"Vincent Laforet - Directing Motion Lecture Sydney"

If you want to learn filmmaking, when a scene gets you, mute the television, rewind it and play it back. So take sound out, it's a big part of the distraction, but actually watch that scene and take notes and figure out why it's working on you. I generally say that the average person today has the attention span of a rat on crack. Alright, we're being bombarded by so much visual information, by such fast cuts, that But if things go too slow, try watching a 70s, a 50s, or a 40s film.
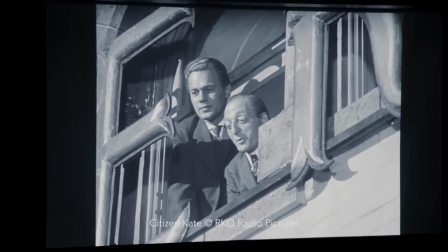Unless you're over 40 years old, you're going to have a very hard time and you'll find that even no matter what age you are, when you look at older films, the pacing is so much slower.
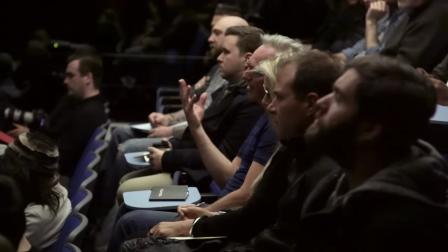Why start on the hands and why go to the face? To reveal the face second, I think, is more powerful because that way you're feeling it before you see the person.
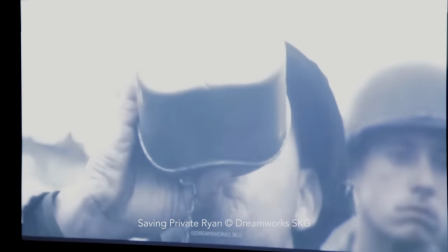All right. And then what's the first thing you see on his face? You don't actually see his face first. You see his rank.
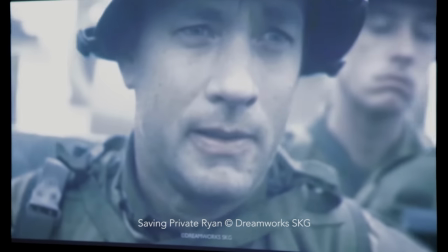You see that he's the captain. And it's a theme that's throughout the film that he's a human being like any one of us.
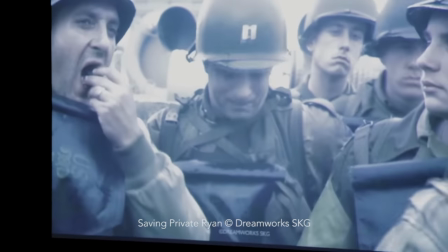And in fact, he has, you know, issues that he's managing and that he's able to cover it up and be a leader.
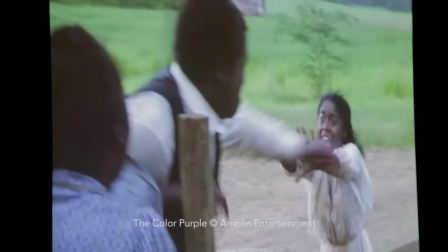Who is not seeing the color purple? It's a fantastic film to study again because it's a great study in scale.
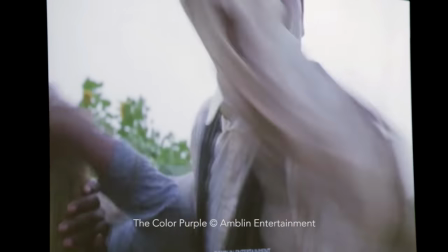Look at how big he looks in frame. Look how small she looks. And it's noticed how there's not much movement here because this is the final resistance.
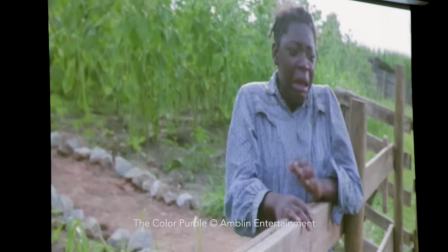This is the one time she stands up. We're going to go tighter on her and her emotion. The camera is completely still.
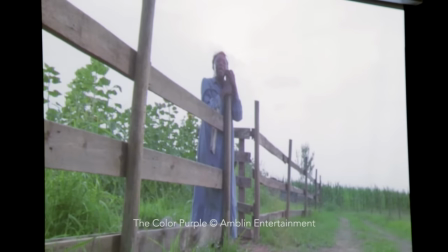Look at how enormous he looks compared to her. And look at how small she is and powerless and how powerless her sister is.
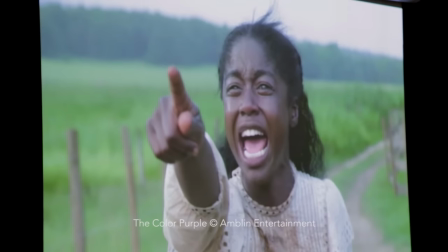And then you can see the camera slowly starts to move and gain life again, almost as if it's telling us that the separation is inevitable.
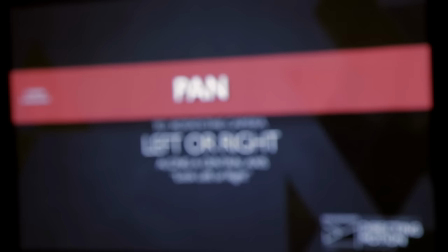It's happening. Look how massive he is and his fist is. What do you notice most when you pan left to right or slide left to right?
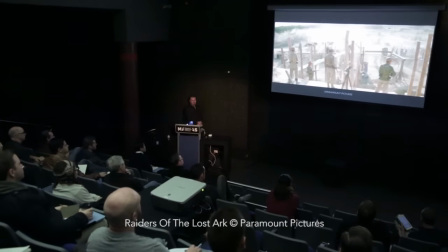Vertical lines, not horizontal lines. It makes it feel richer. Any vertical lines? all over the place.
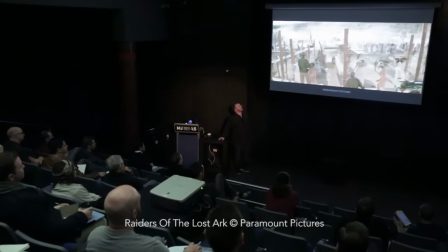It's called, it's part of the design of the shot. You want to feel that depth.
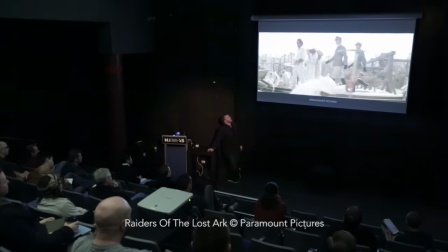Look at the foreground, middle ground, and background. That's what you'll see a lot of those vertical lines. If you watch a lot of films, you're going to have a lot of random columns, a lot of random foreground, middle ground, and background elements to make you appreciate the effort.
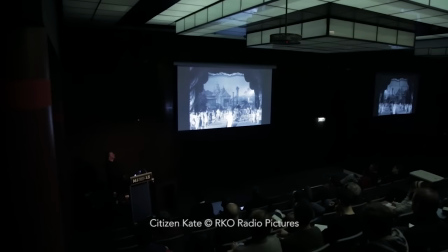Curtain goes up, motivates us to boom up.
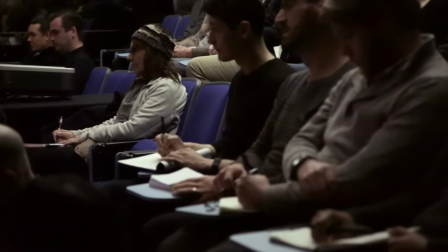Is your career it taking off, why are we booming up? The entire purpose of this was to give you a very foundational understanding of every single move and why we do them.
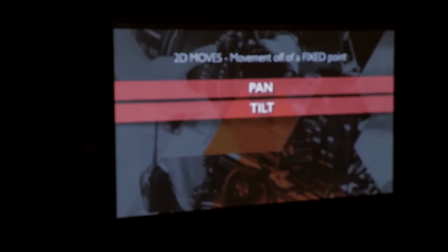And the only terms you need to use on set are pan, tilt, roll, and then zoom.
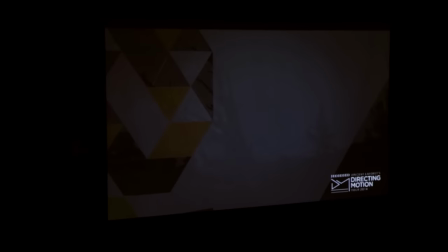These are all what I call two-dimensional moves, versus physically moving the camera, which is to push,
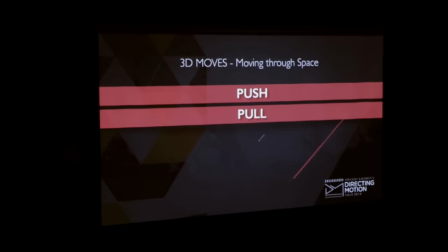to pull, to slide, to boom up or down.
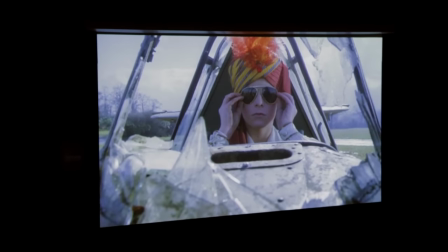So if you master those eight terms, you can communicate to any camera crew in the world. So using all these different types of little techniques and adding together can really help you up your production level. The moment you start to slide from right to left or left to right or push for no reason, you're in what I call a danger zone as a director.
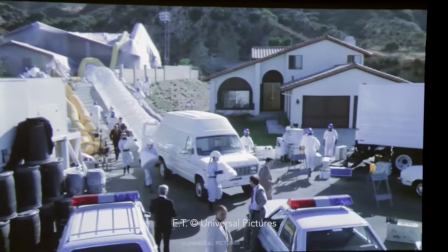The white arrow that motivates the camera from left to right,
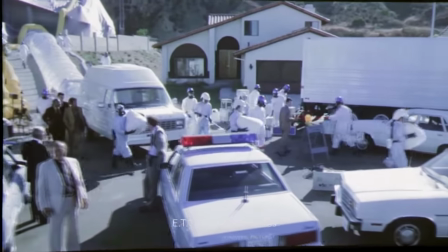there is the white guys known as the blue vertical lines, the counter motion and red keeps the camera going.
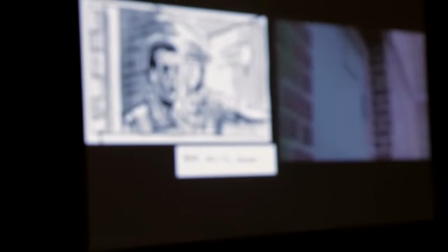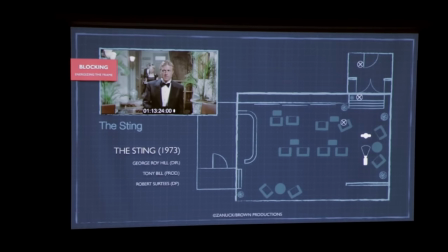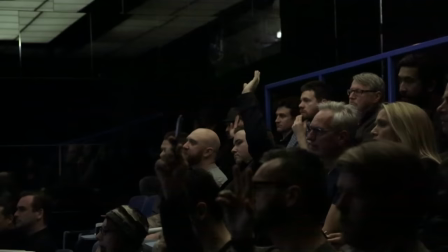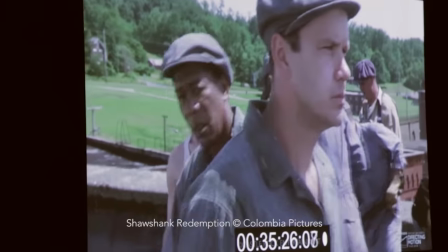If you ever have problems blocking your actors in your frame or on set, think triangles.
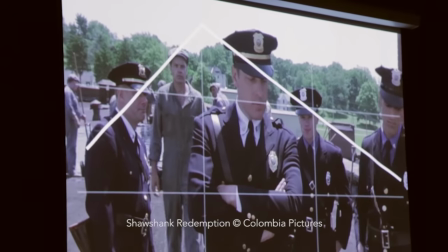Be amazed if you have two or three actors. If you think about triangular shapes both on screen and on set physically,
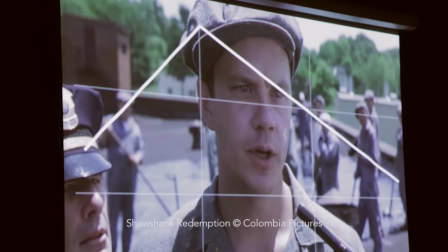a little uncanny how everything seems to fit within that visual outline, isn't it? It was very approachable and very friendly and took time to explain pretty much everything. The way I'm going to look at things, it's just going to be totally different now. I just discovered that we're all learning still and no matter what level you are there's always something more that you can learn.